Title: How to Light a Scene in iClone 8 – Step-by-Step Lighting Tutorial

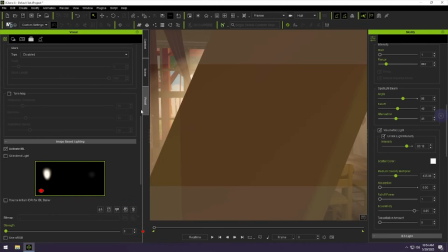(8:13)
And you will see under visual, if I go to the top, I think under the shadows, you'll see, let's go back to scene.
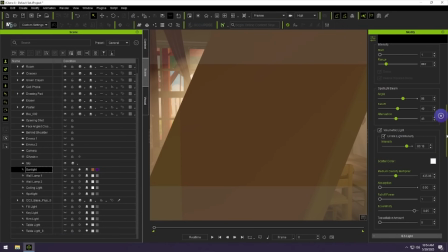(8:27)
And if I click on the light and go up there, you'll see my shadows is purple.
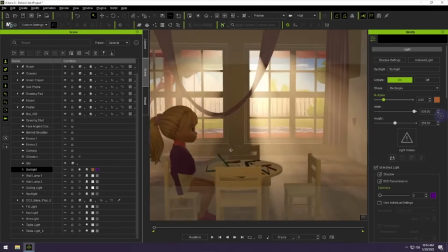(8:35)
And that is also what I want. And so that was the first light that I did. Then I look at the light sources in my room itself. So if I just
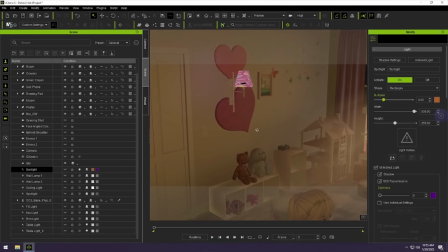(8:53)
move this, so you'll see there's a light and there's a second light.
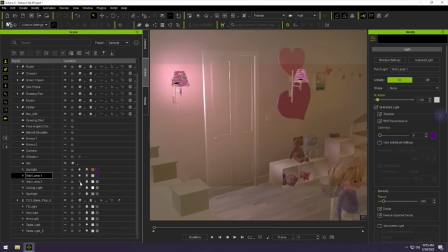(9:00)
And so I have added lights there.
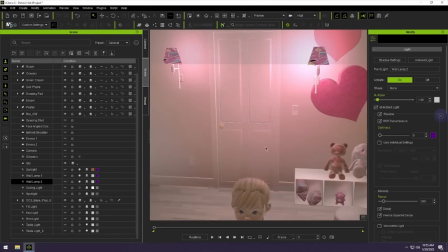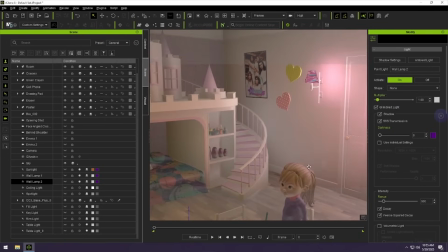(9:12)
So those are the two lights, and then there is one here at the top, a ceiling light,
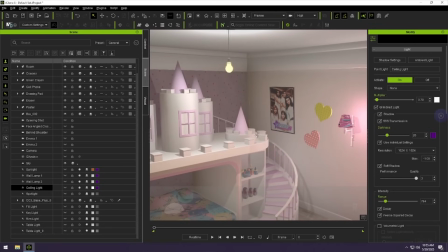(9:19)
and it is that one. So if I just click on these, then you can see where I've placed the lights.
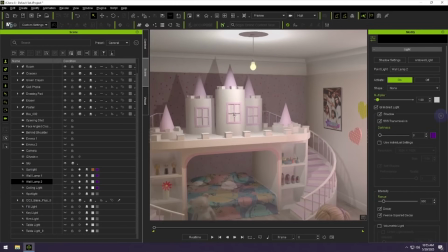(9:38)
Okay, so now we have some lighting. You can see there's already shadows casting.
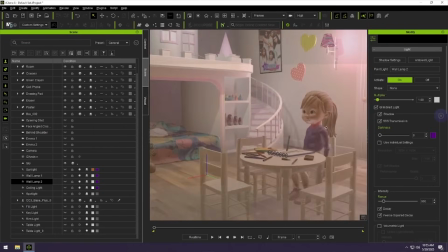(9:44)
There's a light coming from the top, and our scene is starting to take shape.
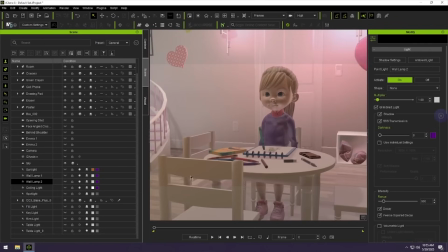(9:50)
Okay, so the next one is just a spotlight.
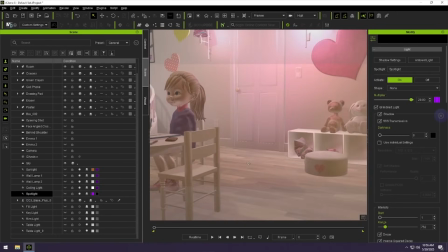(9:58)
that I've added.
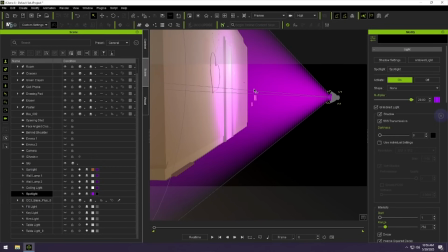(10:08)
And this spotlight was just basically a purple light, because when the door opens, there's a purple light going through.
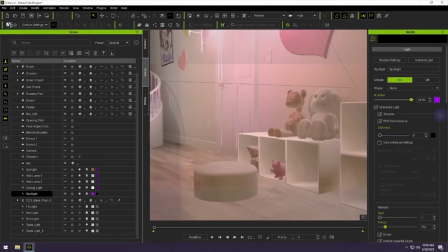(10:15)
So let me show you quickly what I mean. So if I do that, and
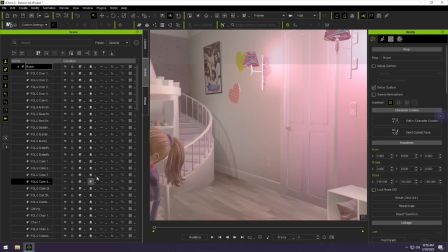(10:25)
that is just for an effect that I want in the animation. So if I am going to,
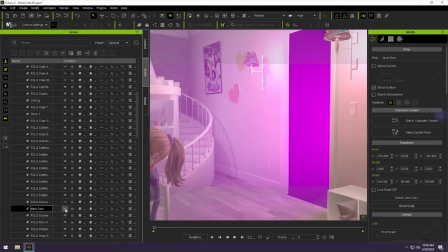(10:35)
there, a purple light
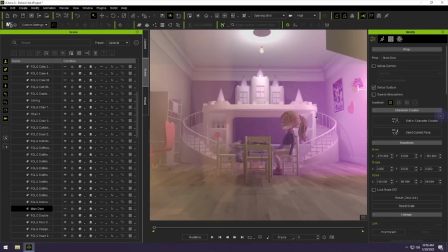(10:40)
shines through, as you can see. And there it closes. Okay, so that is just for effects.
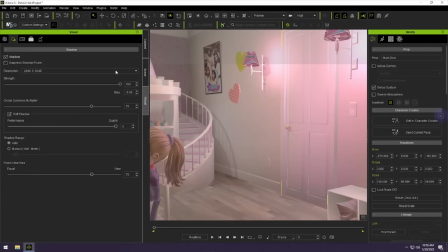(10:51)
And then, let's go back to scene and minimize that. And let's scroll down. Okay, so basically the main light, the three light sources, the lights in the room, as well as the sunset coming through, those are set. Now I want to light my character.
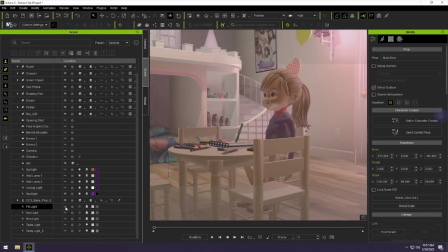(11:16)
Okay, so I have done a full light
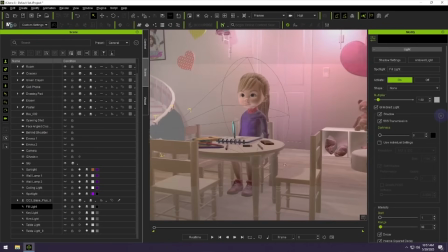(11:21)
that lights her from this side, a little bit from the bottom, as you can see.
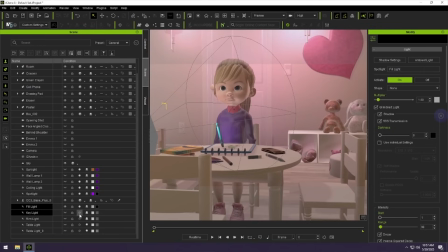(11:28)
Then I have a key light, which is your main light. Comes from this side, from the top. And then I have a rim light to give that little highlight there at the top.
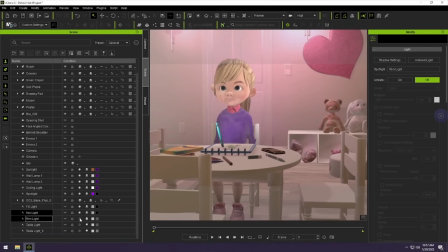(11:44)
If you see, it makes a nice line and it separates her from the background and a little bit on the shoulder as well.
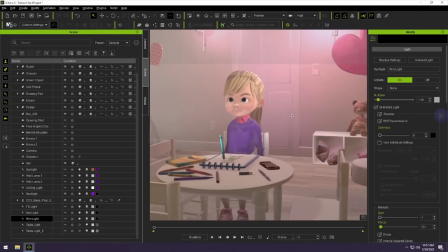(11:52)
And so there, the character is nicely lit. And then I've just added more lights to help with the scene. Okay, so then I have a table light that shines from the top,
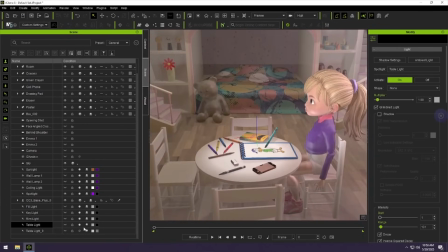(12:11)
just to light the table, because if you see, it is quite dark.